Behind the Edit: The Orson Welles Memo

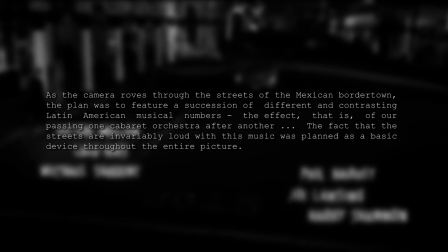[4:02]
He says, "As the camera roves through the streets of the Mexican border town, the plan was to feature a succession of different contrasting Latin musical numbers.
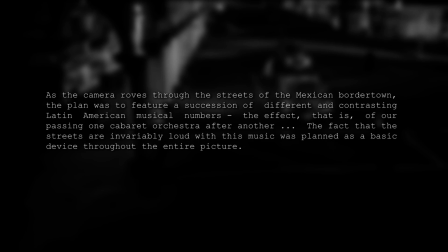[4:11]
The effect, that is, of passing one cabaret orchestra after another.
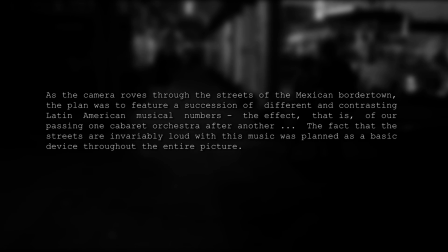[4:15]
The fact that the streets are invariably loud with the music was planned as a basic device throughout the entire picture."
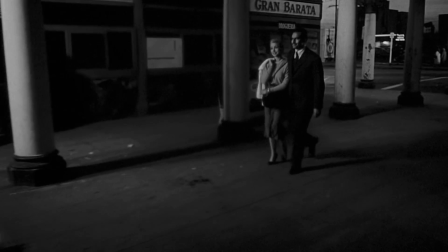[4:23]
Now, the studio added titles simply because that's the way things were done at the time. However, Welles believed that titles and theme music psychologically make the audience feel safe.
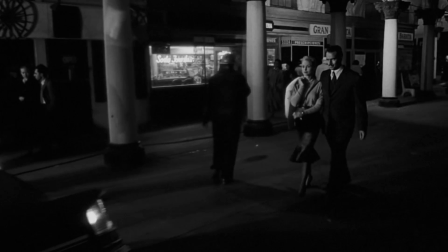[4:32]
Here's Walter Murch to explain why. So there they are walking through the town, and oop, there's that music, and there's a car.
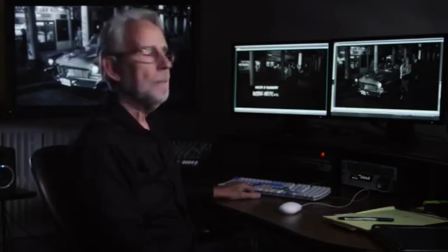[4:39]
And right now, boom, that car could have blown up. But if there are titles over that, you just know it's not going to blow up.
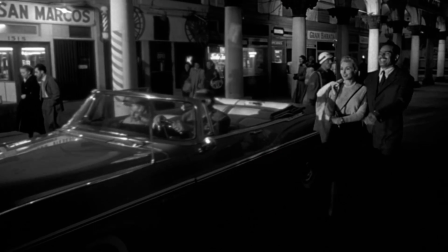[4:48]
So by removing the titles and having this sort of free-form music, it puts a suspense under this scene that didn't really exist before.
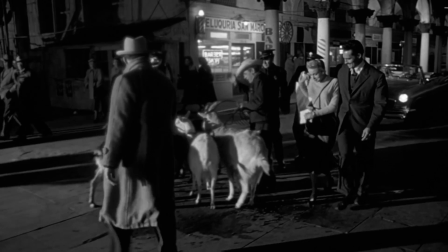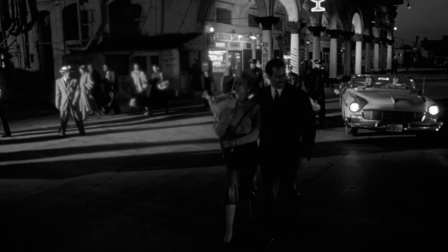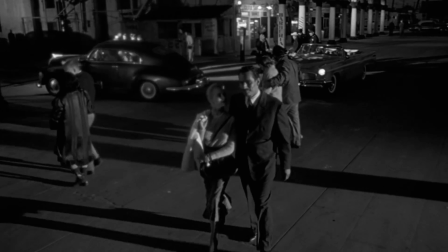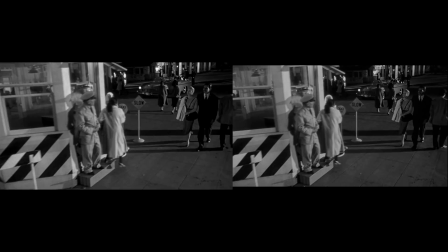[5:12]
As I've said before, each version of the film is enjoyable. However, each one also sets a very distinct tone from the start.
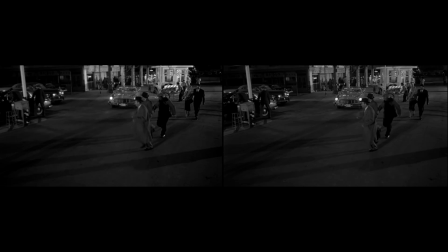[5:21]
Anyway, since this is a single shot, there's not much else to analyze here in terms of editing, but you'll find that Welles's coverage of the scene is very deliberate.
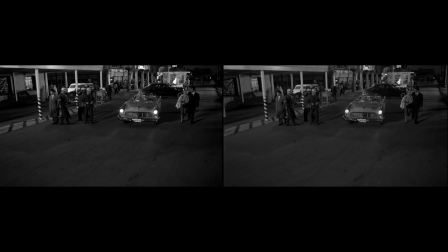[5:28]
There's hardly ever a wasted shot, and his films are designed to be assembled in a very specific way.
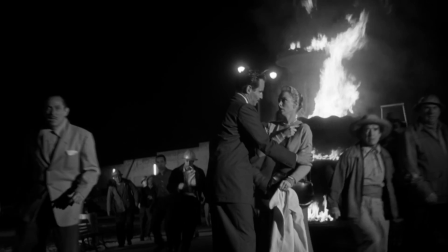[5:33]
Now let's look at nonlinear versus chronological storytelling. It's important to keep in mind that editing a feature film is different than editing a single scene.
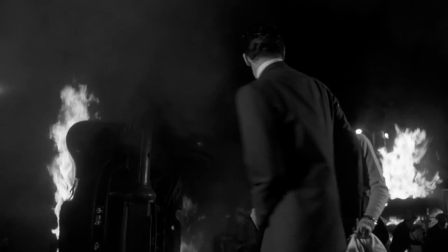[5:41]
A scene tells a part of the story, but it also needs to be in context to how the scene fits into the overall story as a whole,
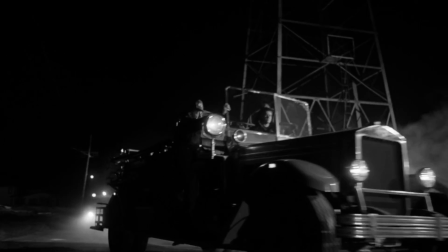[5:47]
which is what the basis for Welles's next series of notes focuses on. So once the car explodes, our main characters separate.
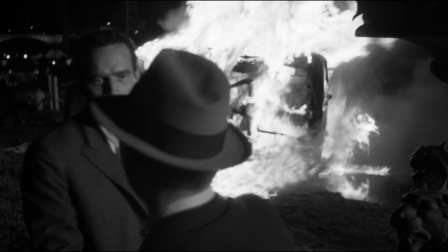[5:54]
Vargas, a Mexican narcotics officer played by Charlton Heston, heads to the crime scene.
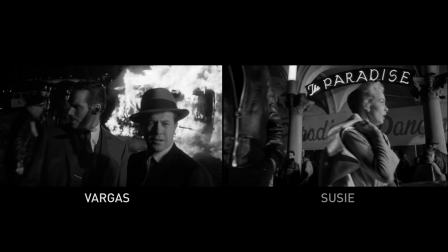[5:59]
Meanwhile, his wife Susie, played by Janet Leigh, heads back to the hotel. And Welles's intention was to cross-cut between these two storylines.
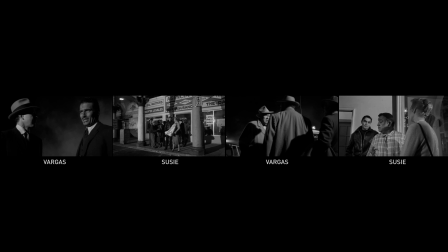[6:06]
However, the studio simplified this cross-cutting and divided the sequence into two sections, Vargas's story and Susie's story.
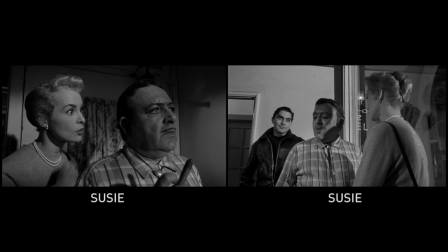[6:13]
So how did the studio combine these scenes? By hiding a jump cut with a cutaway shot of a gang member.
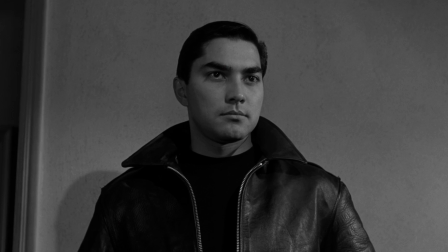[6:18]
These scenes were not written or filmed to be continuous, and you can hear the change in the audio.
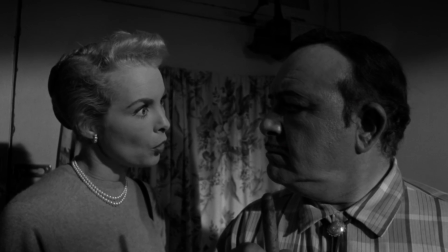[6:23] I may be scared, but he won't be. Who wants to make trouble? Trouble?
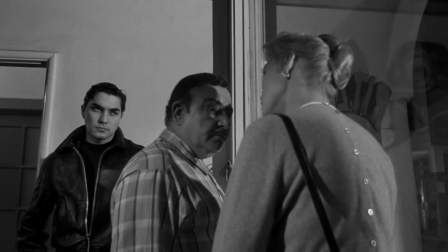[6:28] As a matter of fact, Mike must be looking for me just about now, and that's bound to mean trouble.
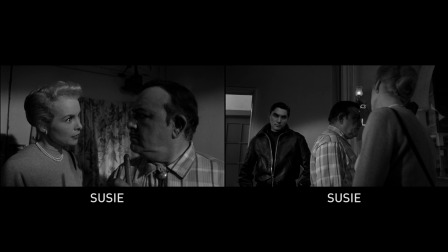[6:33] What's so funny about that?
As a direct result of combining these two scenes, the scene that was supposed to go between the two now has to get awkwardly combined.
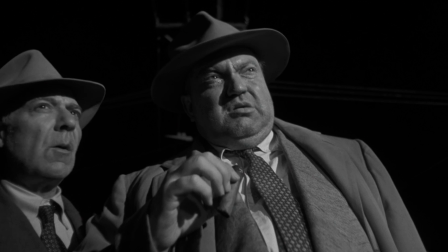[6:41]
Here you'll see this cut is also very abrupt.
Who? Whoever did it, you jackass.
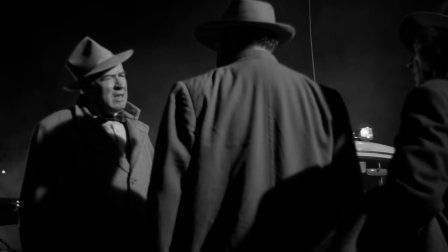[6:47] You figured it was a bomb then, Hank. Well, Chief Rudy Lenniker could have been struck by lightning.
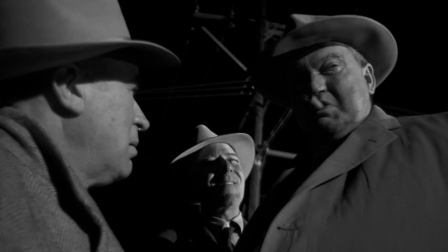[6:52]
Welles assumes that the studio did this to make it easier for the audience to understand what's going on.
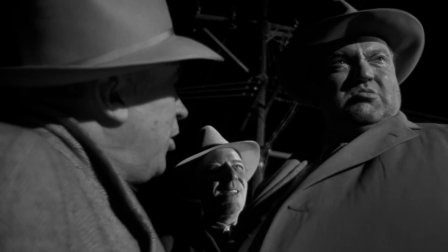[6:57]
Upon viewing how the studio cut this sequence, Welles stated, "Dividing the scene in two parts as we intended,
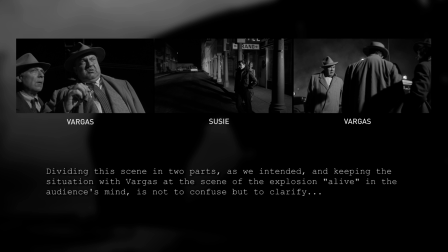[7:02]
and keeping the situation with Vargas at the scene of the explosion alive in the audience's mind, is not to confuse but to clarify. We would not have left the scene of the explosion until after all of our principal characters had been established."
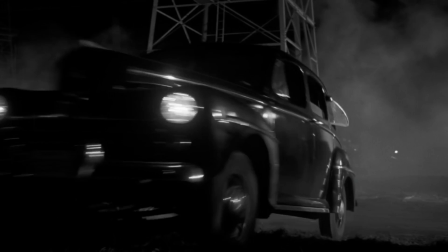[7:15]
So here's how the scenes would have cut based off his instructions.
Well, here comes Hank at last.
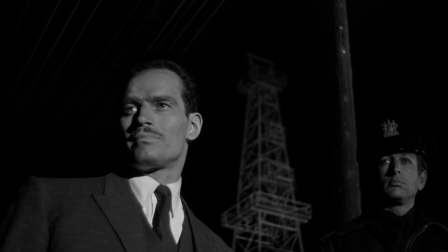[7:20] Vargas, you've heard of Hank Quinlan, our local police celebrity. I'd like to meet him.
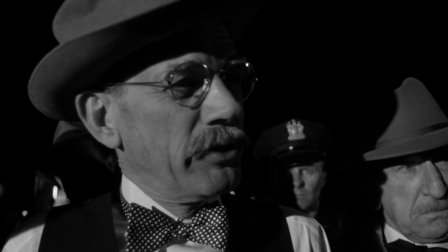[7:24] That's what you think.
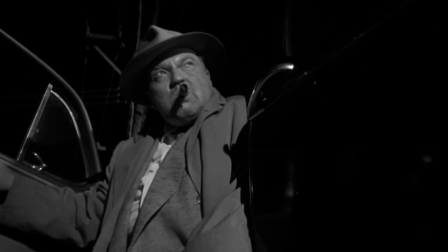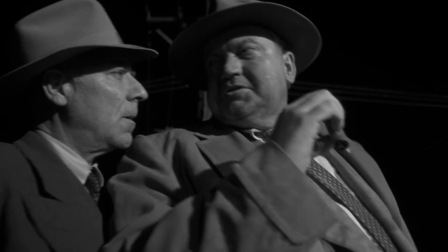[7:34] Did they toss it in, or was it planned it ahead of time?
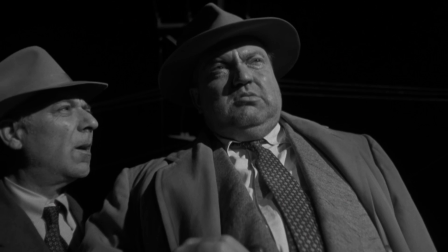[7:39] Who? Whoever did it, you jackass.
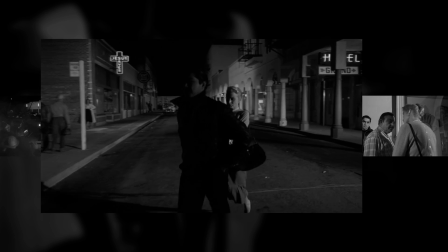[7:45]
The other thing this intercutting does is tell you that both stories are important.
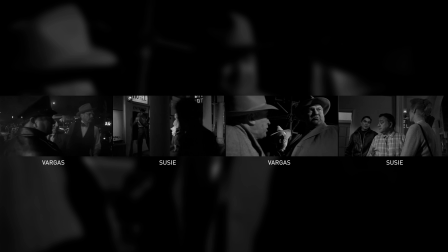[7:49]
The man's story is important and the woman's story is important, and how they relate to each other is important.
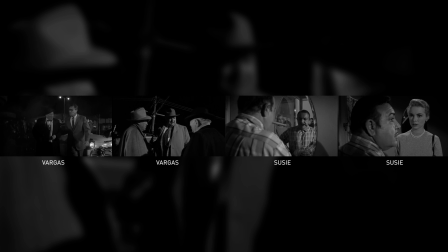[7:55]
Ironically, by trying to make the film simpler, the studio complicated things because they told you that the film was going to be about Charlton Heston.
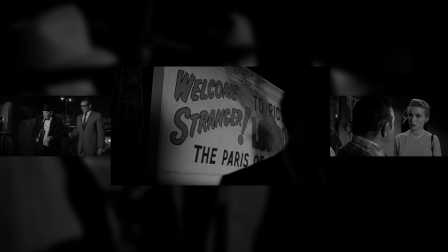[8:05] Yeah, I hear you even invited some kind of a Mexican.